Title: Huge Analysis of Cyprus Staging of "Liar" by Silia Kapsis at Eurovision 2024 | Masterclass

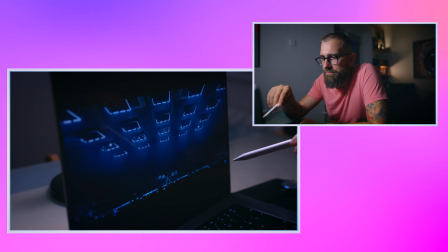(4:09)
like in slow-mo you know but it works very nice shot
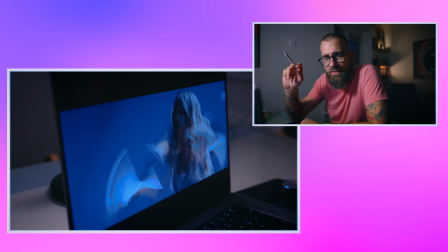(4:15)
like fake date dance break but this is at the editing in here this is just
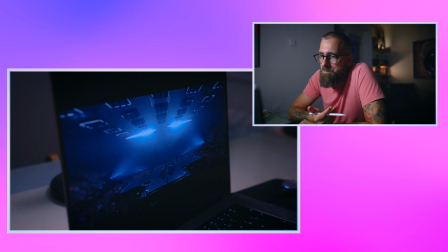(4:22)
this is cool this is just simply cool and what edit and camera can
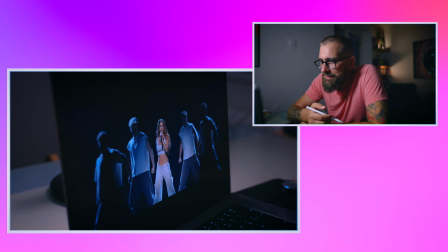(4:28)
create right this is for me brilliant i also love actually they use
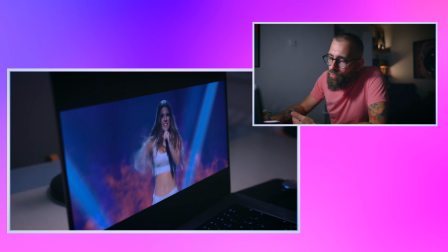(4:34)
like normal guys for choreography normal dressed
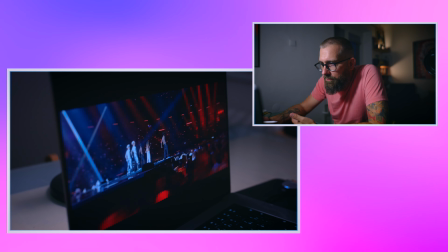(4:38)
they are not looking like sex symbols for whoever what whatever you like they're like new no young regular guys and
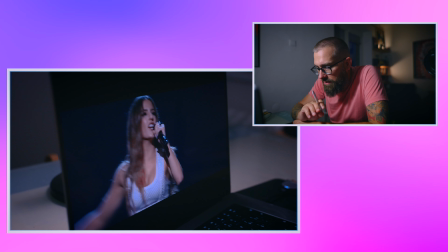(4:46)
the focus is still on her and it's dynamic it's very fast i really enjoyed this
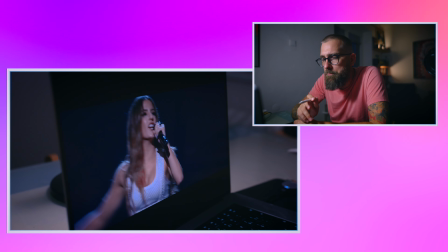(4:51)
in its amazing simplicity and amazing dynamics the thing of course there are some nonsenses right or some let's say wise but in general what i really really like they filled every almost every single frame every
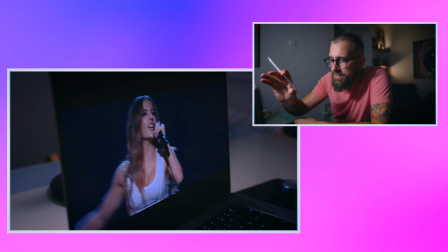(5:09)
single edit every single you know every single scene let's say if i fragment it to just like scenes
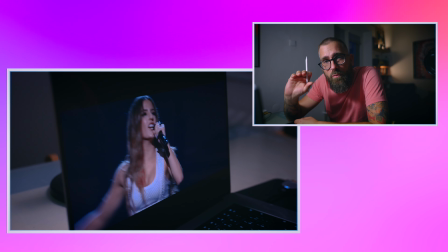(5:15)
with something it's never empty it's never just her almost
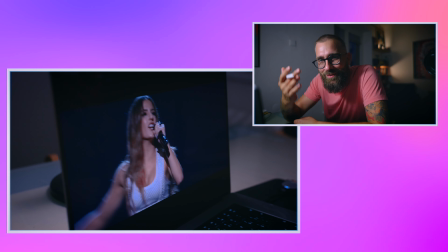(5:22)
just a few moments when it's effective it's story it's like establishing very good
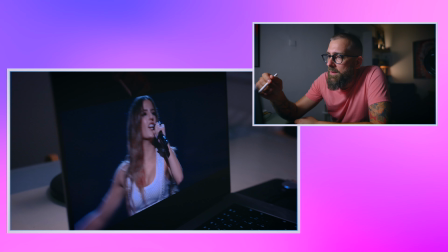(5:26)
i love the dramaturgy of this song in most of the time and then they
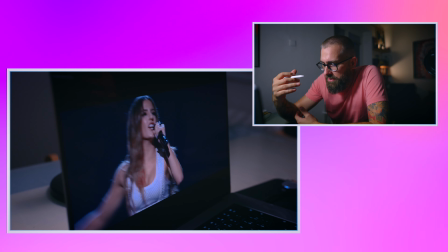(5:31)
just give you the power they give you the energy they support the lights beating
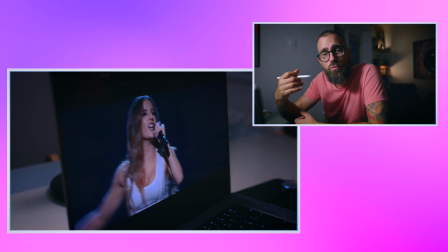(5:36)
supports perfectly everything what it should almost in my opinion they
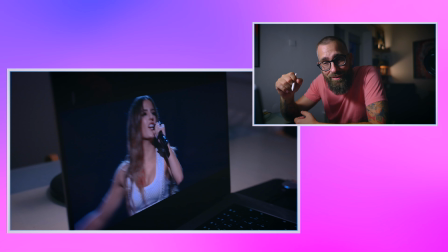(5:41)
put few more things unnecessarily over there which
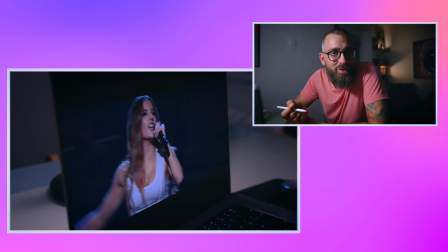(5:46)
exactly are unnecessary if they not if they are not there it would
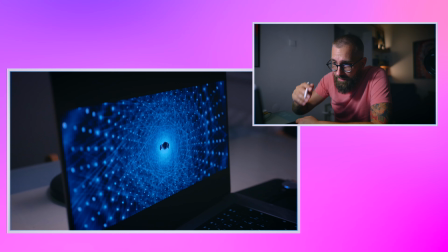(5:50)
look better but of course i understand why they do it they said like there must be all the time something so they put it so we start with this okay you don't know i for this now
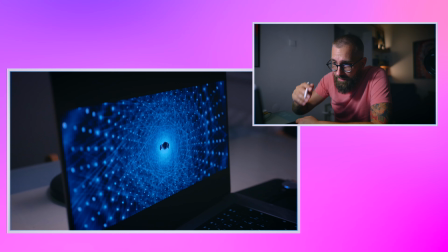(6:06)
you should open the lights you should somehow support this this immersive sound you know it's not it's not done well so for example it should have been done that you see this and this is black and then you can see it like she's rocket like she comes through like
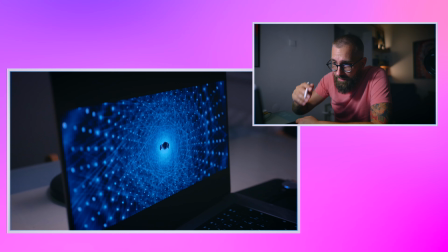(6:24)
this heroine or you come you do a little bit different movement of this you will do like and then slow it i
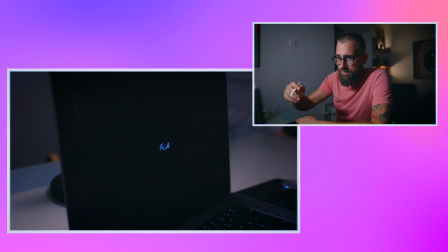(6:34)
know i'm crazy but it's missing then the ending is kind of good
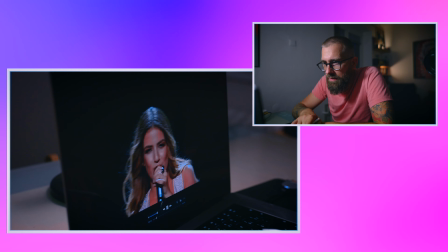(6:38)
this light detail is brilliant look the sound is like and they it's also visualized brilliant so
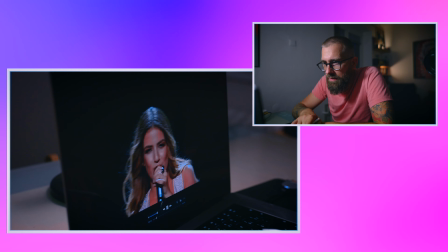(6:52)
there is a fan somewhere pulling her hair which is good which she looks in it it's immediately good but what i don't like is when she's doing this for it because there is no real reasons to do it okay
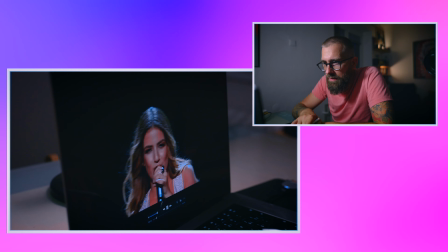(7:10)
it is there it's just very hardly to hear this this clap okay so it makes sense my bad
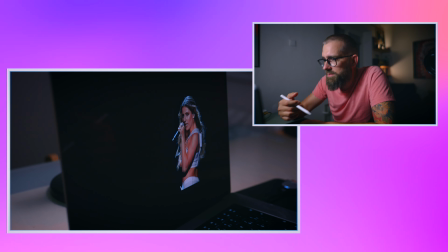(7:22)
this looks good i like the the movements it now it's very mysterious somehow
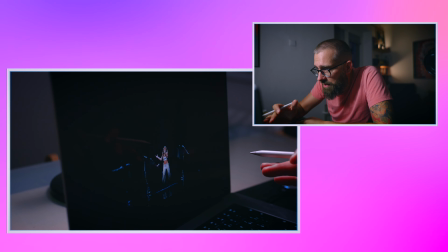(7:29)
she looks amazing in frame and frames are brilliant the reveal of the dancers
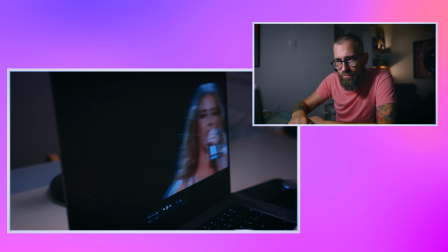(7:33)
again like they just don't show the sound is the